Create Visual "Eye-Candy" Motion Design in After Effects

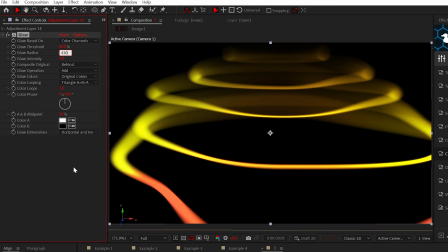Set the glow radius to around 400 and slightly adjust the glow threshold to help blend the colors.
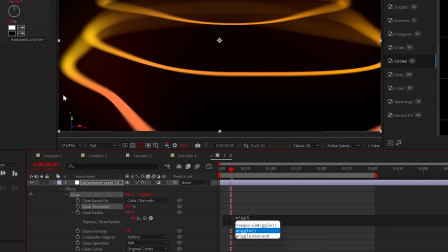Lastly, alt-click the stopwatch for glow radius and type wiggle open parenthesis 2,50 with that closed parenthesis.
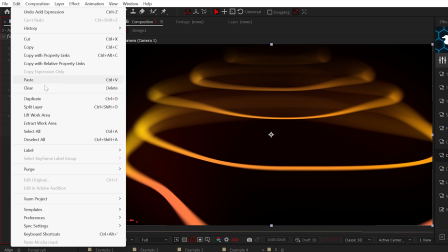And I highly suggest duplicating the effect to punch in the glow even more.
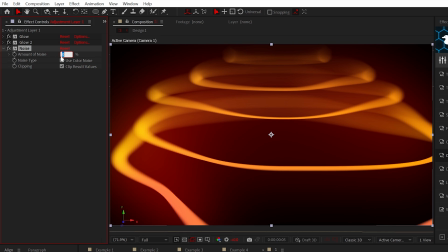Moving forward, let's add the noise effect and set it to around 20% to add a subtle texture.
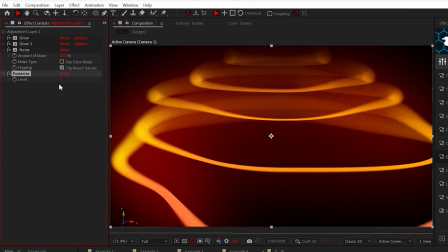Next up, add posterize from stylize and set it to 6, but mess around with this setting on your end.
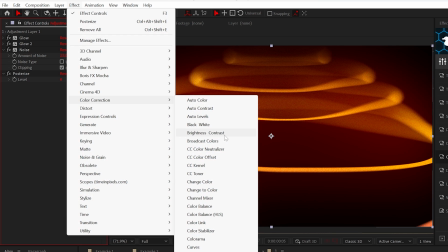And finally, the last effect to add is brightness and contrast from color correction.
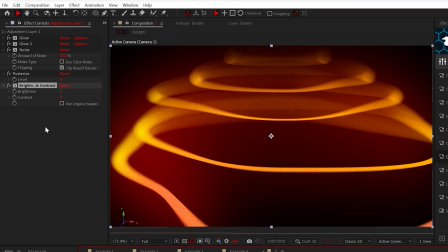All we're going to do here is add a wiggle expression to brightness,
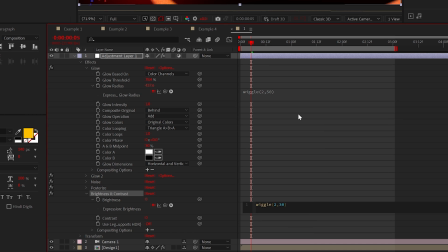so do like a wiggle 2,30, and this will add a flickering effect to our project.
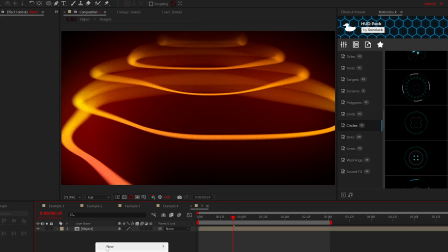One extra thing we should do is select everything and pre-compose it and create a new solid background Make sure it's a very dark gray color,
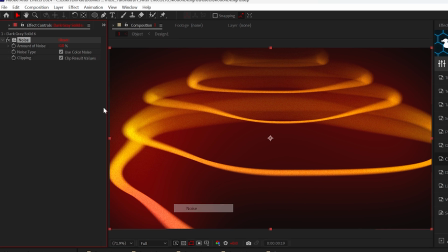and then apply the noise effect to that background layer again and set it to about 20%.
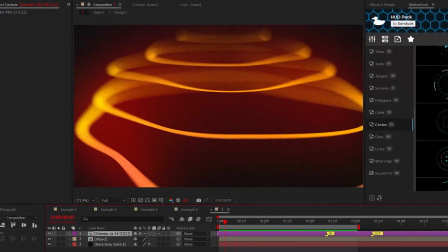And when you throw down a title or a graphic, you now have a visually pleasing motion graphic.
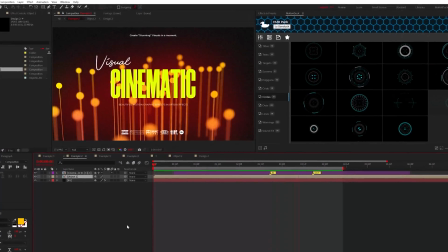Okay, so let's quickly go through another design just to show the possibilities of what you can create.
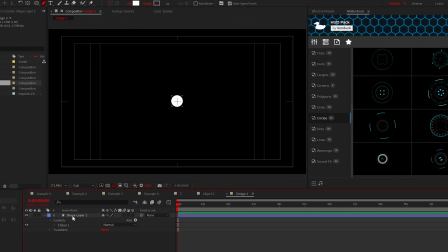So in this example here, all I did was create a circle with a line within the same shape layer.
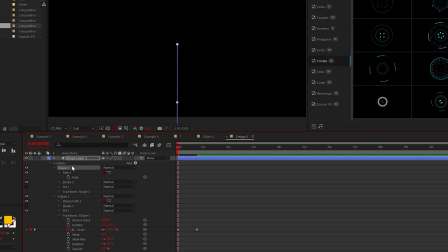You can animate the circle's scale and use trim paths to animate the line.
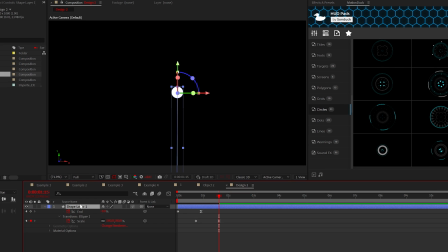From here, you can turn the object into a 3D layer and then duplicate it a bunch of times.
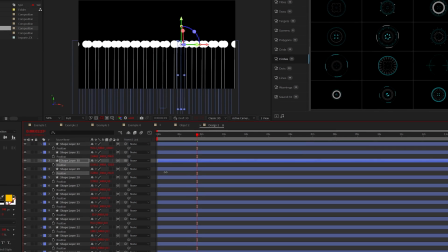Then hit P for position and offset the Z position for every layer.
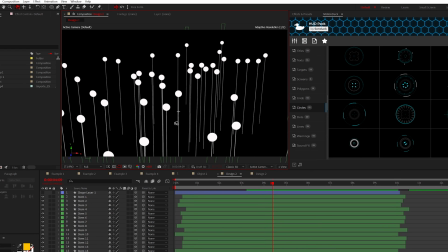And once done, you should have something unorganized, you know, like this.
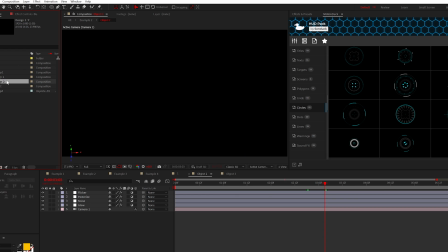Then follow the previous steps of pre-composing and then placing it into your master scene of effects and camera settings.
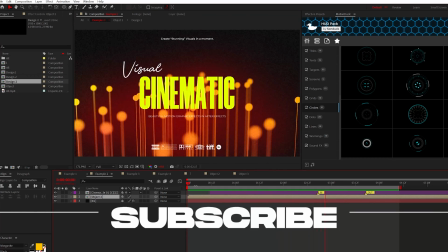So feel free to get the project files below if you want to break down more examples, and always be creating.